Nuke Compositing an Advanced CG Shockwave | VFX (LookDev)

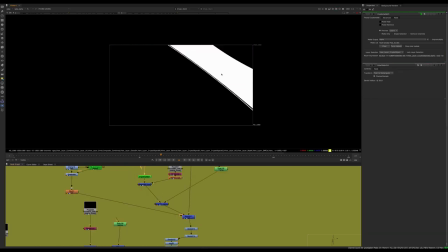So essentially we're just taking mats of different pieces and scaling that effect for each piece so that it doesn't look stretched and stuff like that.
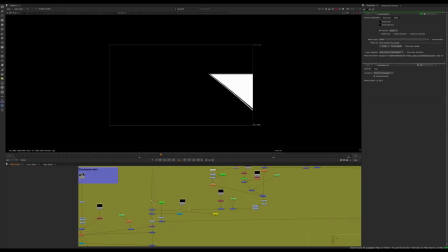So that's kind of a very quick and simplified version of, I guess, the explanation of that, but hopefully that makes sense. So you can see how that circular element became something totally different, and that's something I'm really trying to demonstrate with this video.
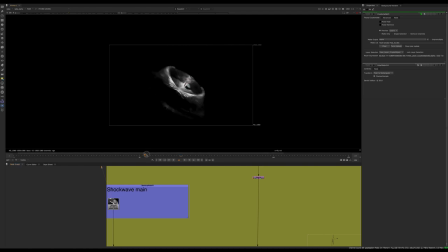And you'll see again with this main shockwave, basically the same thing.
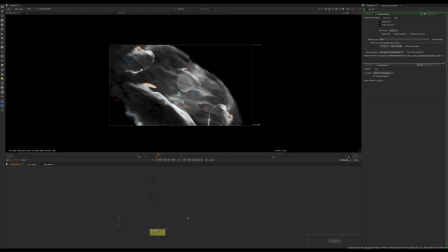So it's like a, an effect, but it looks totally different than the original effect. So I'll show you guys that now. So I'll go up here. One way I like to work with these elements that I've discovered after creating them is I just like to load them all in Nuke at the same time.
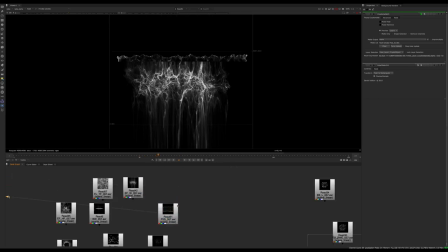So basically I chuck them all on like an external drive, so I don't fill my computer with some memory.
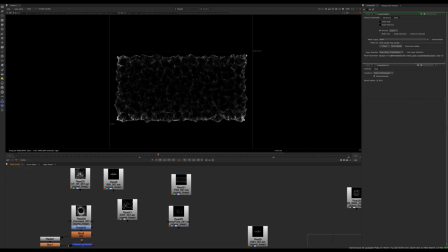Just throw them on an external drive and I can just step through and I just load them all into Nuke at the same time. And I can just find a pattern that suits what I'm doing. So I wanted to make a shockwave.
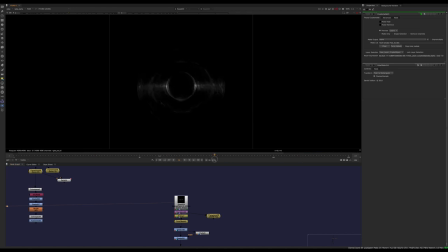So I found this pattern and I thought this one was pretty cool. But this isn't gonna work to just scale up in 2D towards the camera. It's not gonna really give us that look. And that's actually what I tried originally. I'm like, oh, maybe I could just stick it on there and kind of scale it.
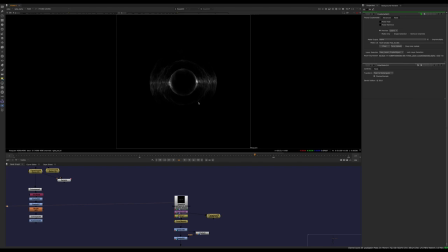So usually I try to go for the very, very quick solution first, but that's just not gonna work because we need that three-dimensional quality. So the way I used this element was to, so I did some grading here.
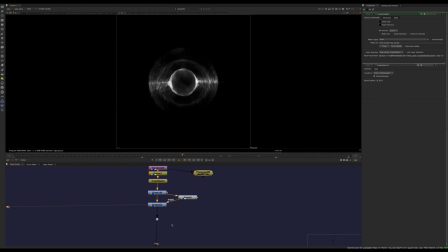Let's just see, go back in time here. So at the right frame, So like this, I used this,
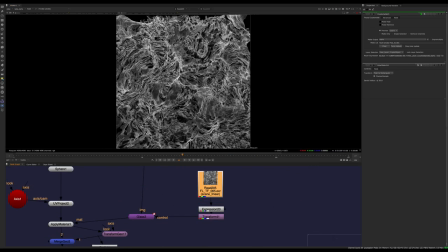another element here, this kind of liquid one you saw me use probably in the last tutorial I did. I really like this one. It just has a lot of depth and layer, and you can do all kinds of stuff with it.
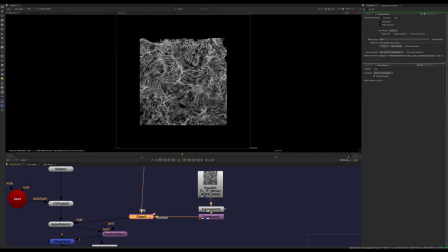So I used that as a basically iDistort to the other effect.
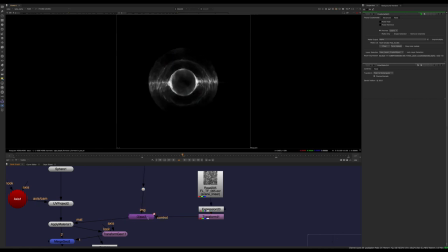So we have this main effect being distorted by this other liquid effect. I'm using a node called glass. Again, another one from Nukepedia. You can just type it in.
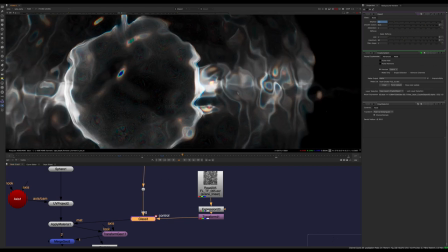It's the same thing as an iDistort, but the nice thing about this node is you can iDistort the color channels slightly differently.
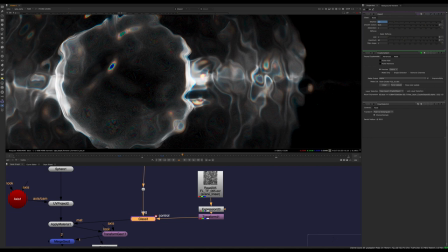And what that does is it gives us this nice aberration in some of the highlights and gives it that really refractive quality.
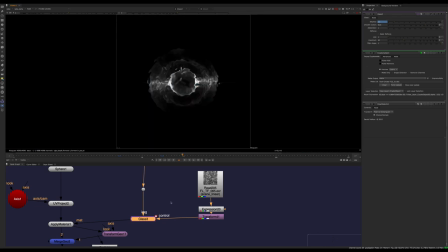So we get something that looks like this. But again, we're still working with a 2D sphere here. So now we need to solve how can we make something 2D have multiple layers of depth and have a nicer quality. So essentially what I did was I took a sphere, and we have a sphere here, and I did a apply material.
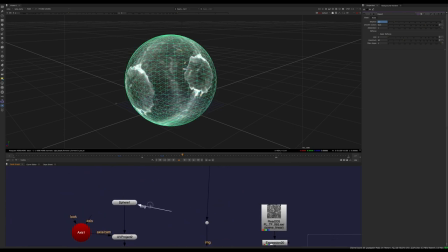And the reason I use the apply material, because we don't want to apply the texture right away, because we actually need to change the UVs of the
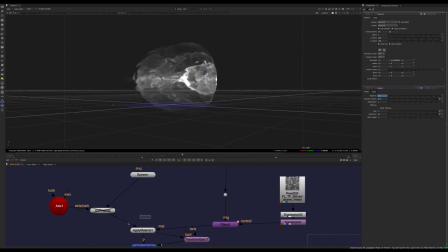effect that we're trying to apply. So what I mean by that is if I disable this, I guess I could have maybe applied it as a texture directly.
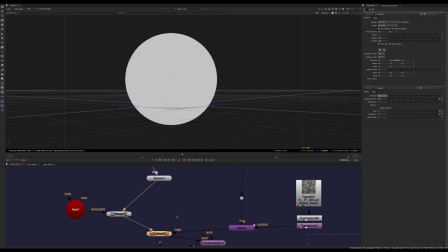Let's just see. So yeah, let's see that versus, yeah, I probably could have applied it directly as an image.
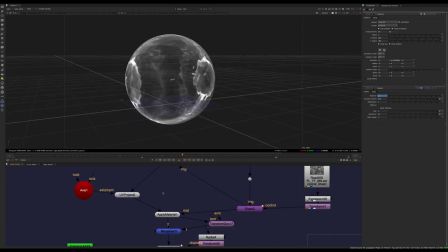Let's just see UV project. Yeah, it looks like it does the same thing. So maybe the applied material is not necessary here, but in any case, essentially what I did was I took the sphere, I used a UV project. And what is this doing?
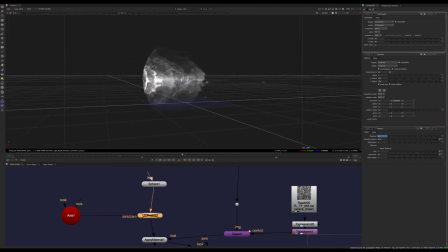We have the normal UVs of a sphere. So if you look at the way the sphere normally maps the UVs, if we apply like a checkerboard and we look at that, we see it's just kind of wrapping around. But actually what I wanted to do is kind of project, let's just switch back to the effect quick.
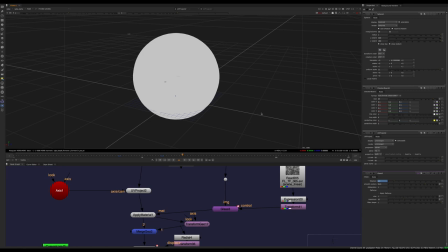It'll be easier to demonstrate. What I wanted to do was kind of project this effect on both sides.
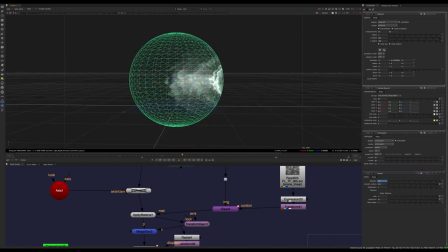So instead of having it just on one side wrapping around the whole thing, which you kind of lose the texture almost, like I wanted to make it look like a multi layered effect sort of.
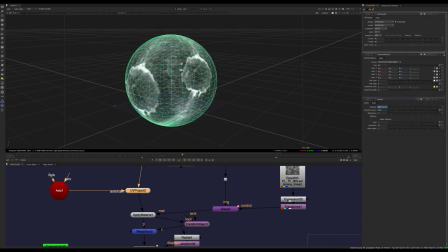So by using a UV project, you're basically doing, you're changing the way the UVs are mapped. And you can check out the video on UVs I have.